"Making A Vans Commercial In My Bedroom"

That was freaking cool, wasn't it? I mean, I have no idea. I haven't watched this before. So, I hope it's actually gonna turn out good, because right now I have no idea what I'm doing. But the idea is taking these bands, pretty dirty bands, and turn them into an ad, stop motion ad. I don't really know what I'm gonna do, so I just woke up. And yes, I'm wearing the same hoodie as last time, because I only brought like 2 hoodies in Australia, and this is like my favorite one because it's like so warm and comfy. So just deal with it. So the idea is taking these shoes and using this desk, which is my bedroom desk right now, and just use a bunch of stop motion and VFX and just see what happens. And the only source of light I'm gonna use is this window behind me, and that's it. Literally making a Vans commercial in my bedroom. Okay, we just switched over the iPhone because camera is right here.
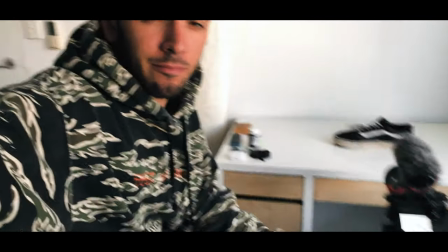Everything is in position. So let me show you what it looks like.
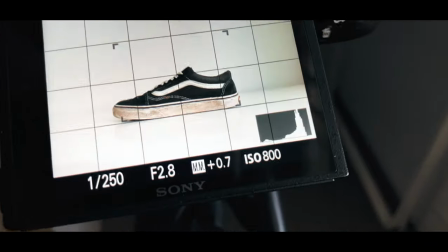So basically, this is what the camera is seeing, which is over there. There's a nice, I don't know if you can see it. There you go, over there. There's like a nice reflection of the shoe onto the white glossy desk that I have. And I think I'm gonna just start a time lapse on this phone and figure the rest out. I think I'm gonna stop motion for sure, like turning the shoe around, and then have some more ideas. But I am not sure about it yet. So let's just start a time lapse and see how that goes.
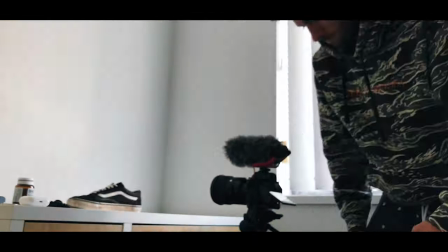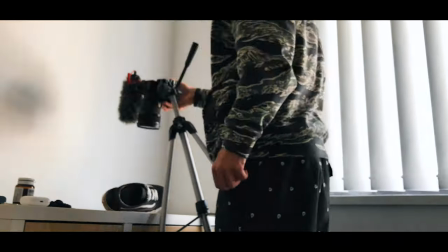What's going on, guys? So it's like 3 days after I shot the other part of the video, because obviously I have no will to put anything together right now. So I just put together everything and it's done. I'm happy with the result, and we're gonna go through it, and I'm just gonna, you know, point out what I like, what I don't like. I like everything, I don't like anything, so it's okay. So let's start with the first shot.
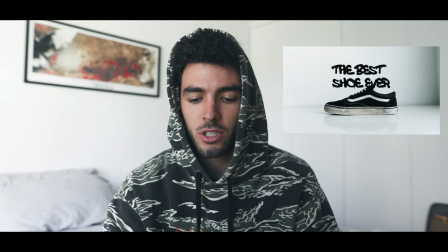Just the shoe, like turning around, it's a simple stop motion, and then I added the best shoe ever in graffiti,
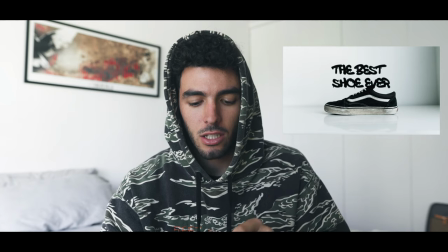and just masked it and blurred it out in the background, so it looks like it actually belongs in the background. And then there's like
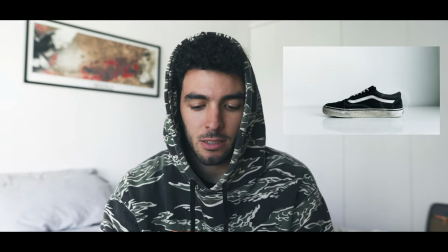the VFX of the thing. I like the sound effects because it looks like it sounds like a firework.
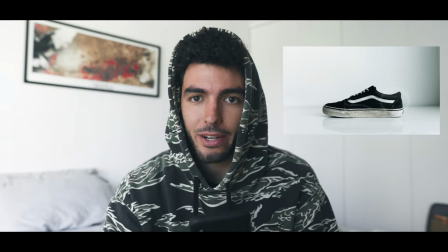And I don't know, I just choose that because why not, right? That's really simple.
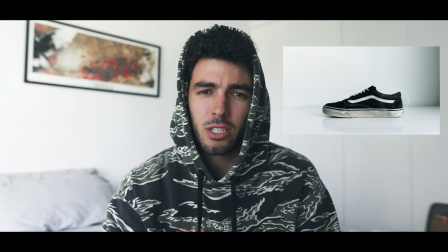That VFX was done with the Saber, which is a free plugin from Video Copilot. So you can just go get it and you can animate it, do whatever you want. It's amazing.
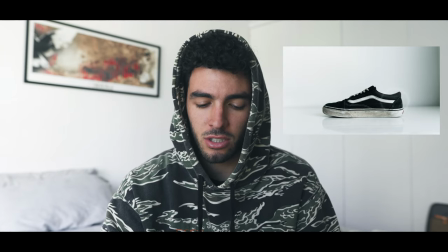I use Saber so much in my work. It's so easy because like there's so many simple things and it's all done already.
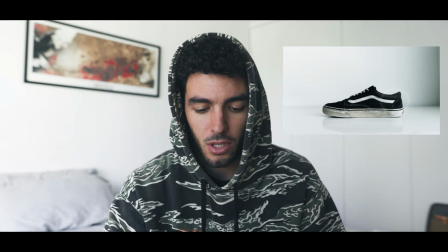It's pretty easy to animate. It's cool. Then it's my hand lifting the shoe.
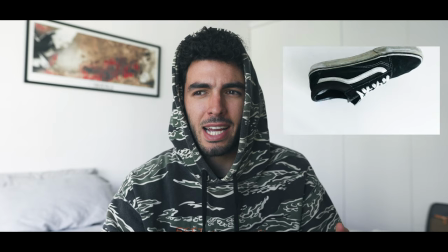Also, wherever you see my hand, it's on purpose, clearly.
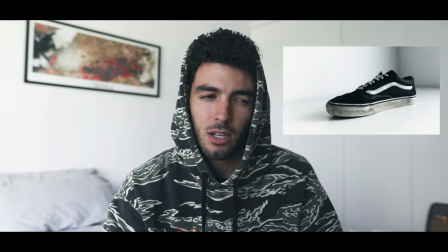Like, I thought about masking that, but then I was like, no, I think it's just cool to like see the actual hand.
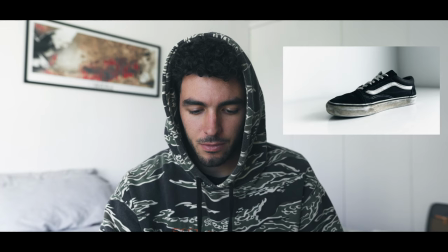Then we got some more stop motion shot. And yeah, shoe buzzing around.
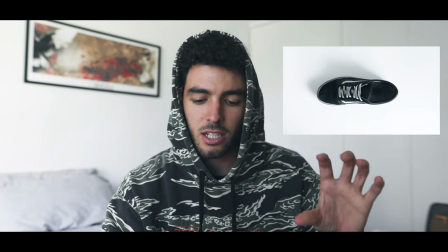Okay, this shot of like, when you see the camera going around the shoe, that's actually been shot in 4K.
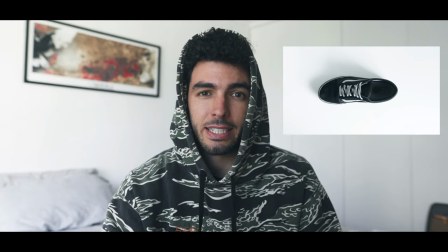And then I just pick some frames and you know, just put them together and look like stop motion.